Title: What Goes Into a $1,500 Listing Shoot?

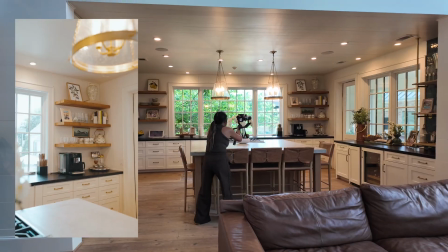I'm just gonna back it up and twist around.
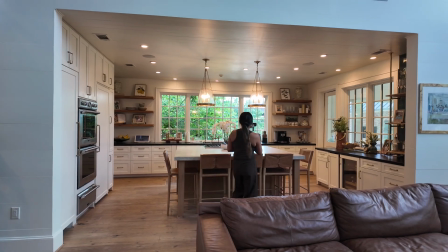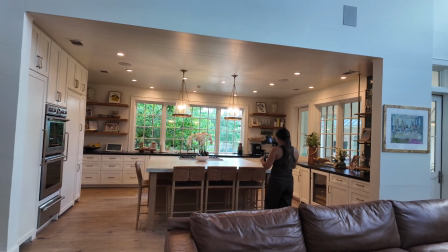This plant's really good. So I'm gonna use this again. I'm gonna do a little revealing shot.
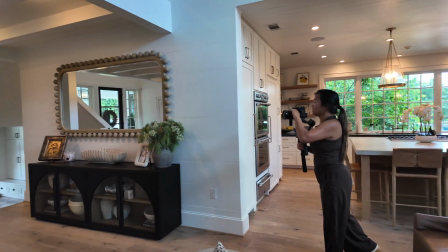All right, just like that. Now we're gonna head towards the entryway. I'm just gonna do a push in.
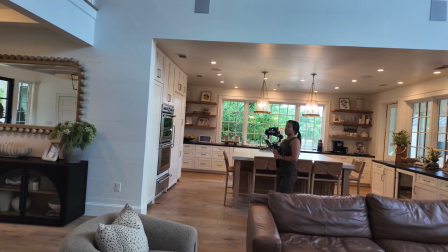No, don't come down here.
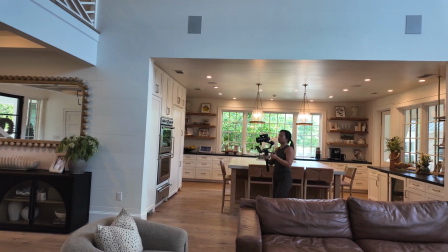Okay, so I'm just gonna do a straight push in right here.
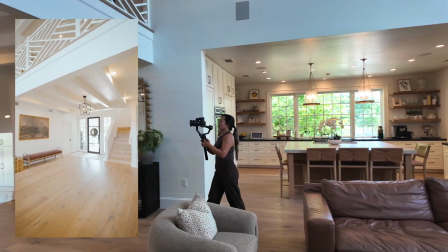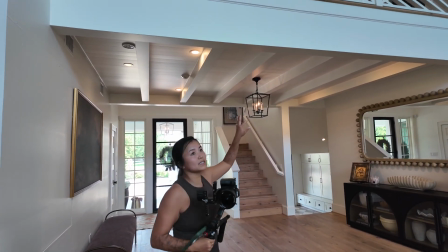I do wanna highlight this balcony. So what I'm gonna do is tilt up here
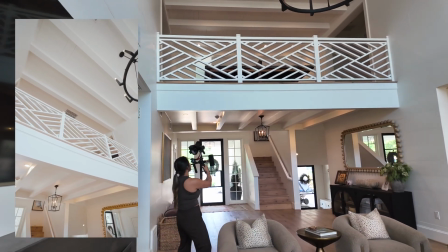and just do like a little mini orbit around here to highlight that.
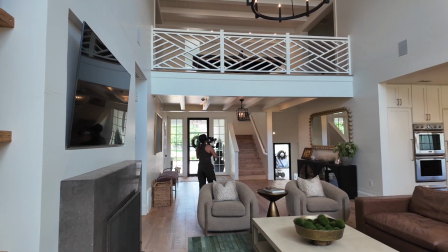I'm gonna put it into FPV now. I'm gonna start up here at the light fixture.
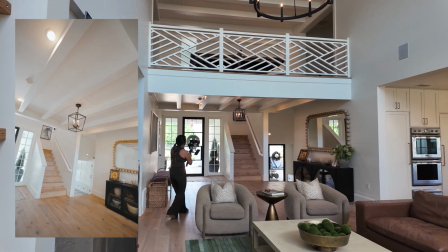I'm just gonna tilt it, turn it backwards like that.
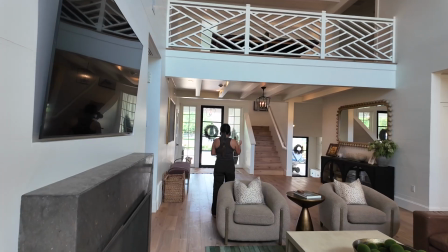As far as this door goes, we definitely wanna get a detail of this. So I'm gonna crank the ISO down a little bit so I can see out the door a hair.
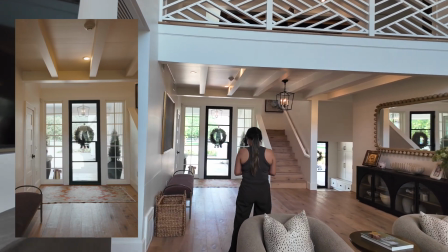I'm just gonna do a slight slider shot.
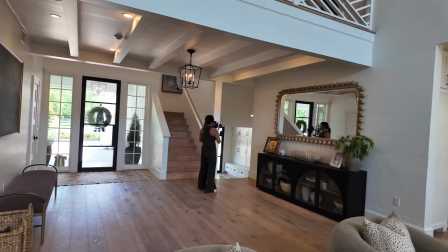I definitely wanna highlight this floor over here. I'm gonna kind of tilt it downwards since we are avoiding those toys outside.
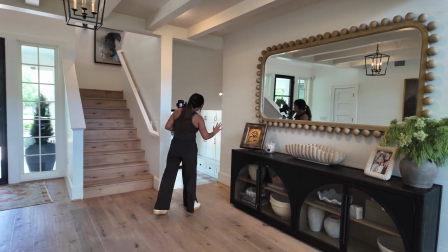I don't wanna shoot over here and see the toys,
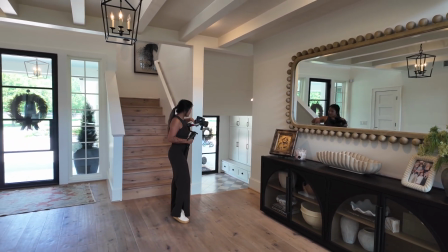so I'm gonna use this as foreground and kind of do like a creative shot where I'm showing the stairs, the floor, and this mudroom area.
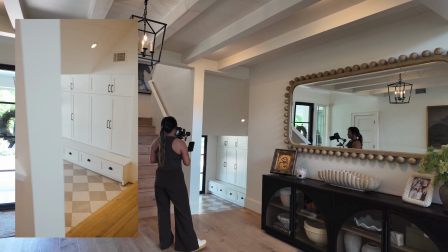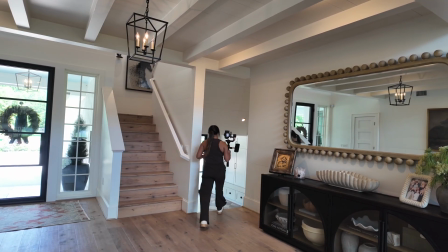All right, now we're gonna come down here.
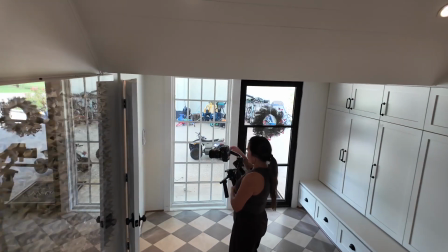She did mention that she wanted this bathroom highlighted, so I'm gonna go ahead and do that with PTF.
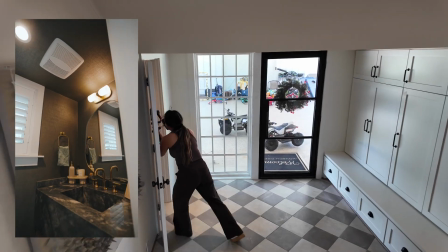I'm gonna put this all the way to 16. I'm gonna start in the bathroom, get my stance ready, and back up and out.
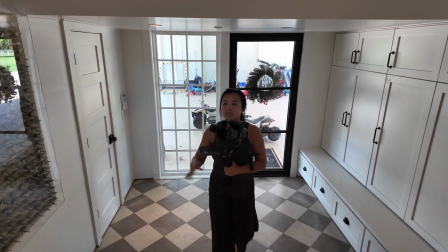Now, while I'm down here, I do see a nice detail shot we can grab.
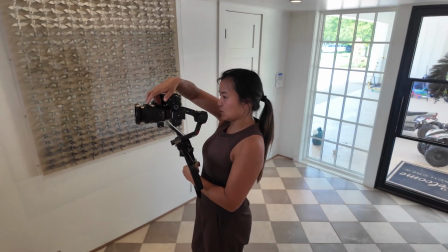So I'm gonna go ahead, zoom in here, get my lighting right.
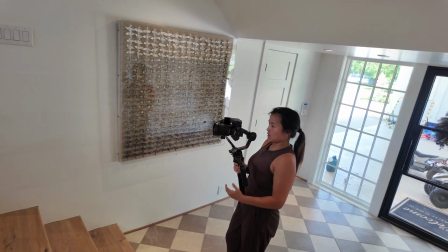All All right, now I'm gonna do this little detail shot that I found.
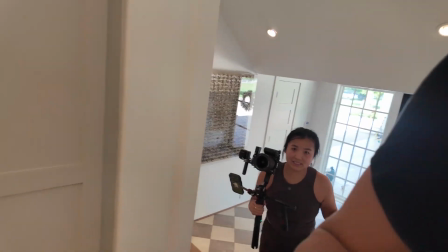Perfect. All right, we do wanna highlight this over here, so I need to hide my stuff, and then I will shoot this room.
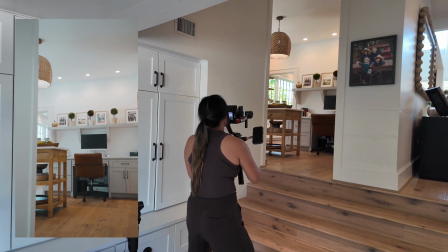I'm gonna go ahead and get a detail shot of this office area here.
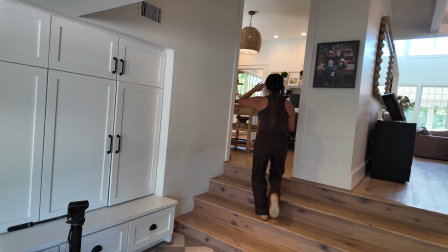Using this door frame as foreground. I'm gonna get a detail shot of these pickles.
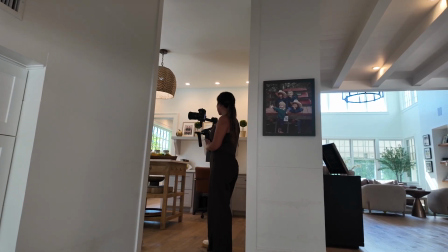She wanted to highlight her garden, so I'm gonna take that into account and get like a little detail shot of that.
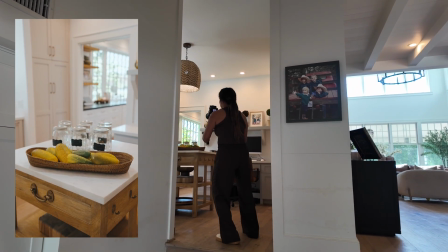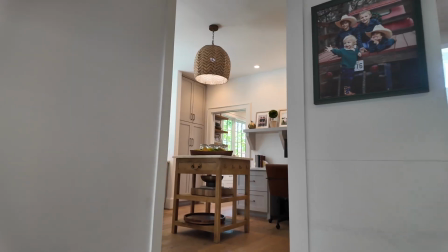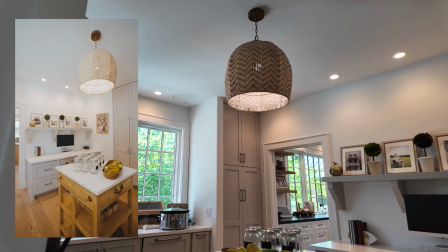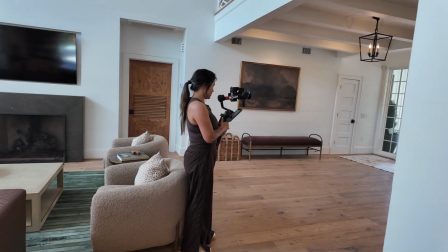Now it's time to go upstairs, so I'm gonna go ahead and just do a straight push-in shot where we go upstairs.
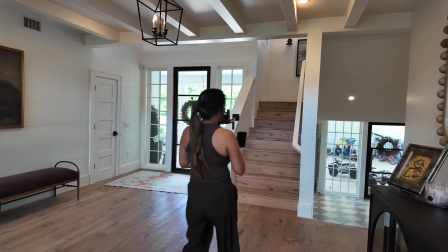Actually, my bag and camera was in that. Let me do that again.
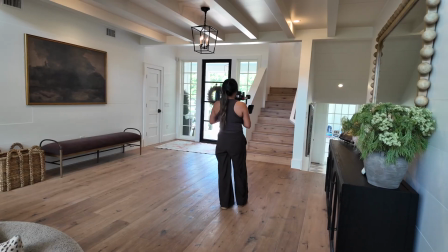All right, I'm gonna do a push-in shot from here.
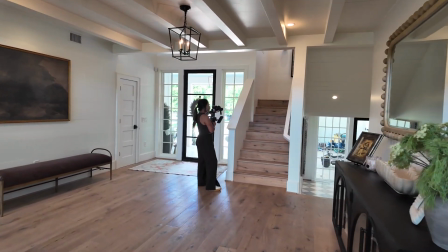So while I'm here, I'm gonna zoom in and grab a shot of this
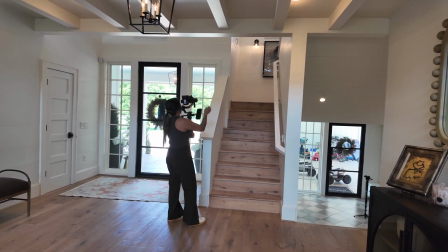art right here as a details.
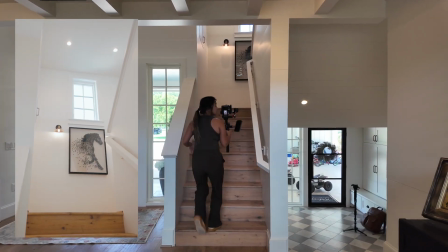All right, now we can go upstairs.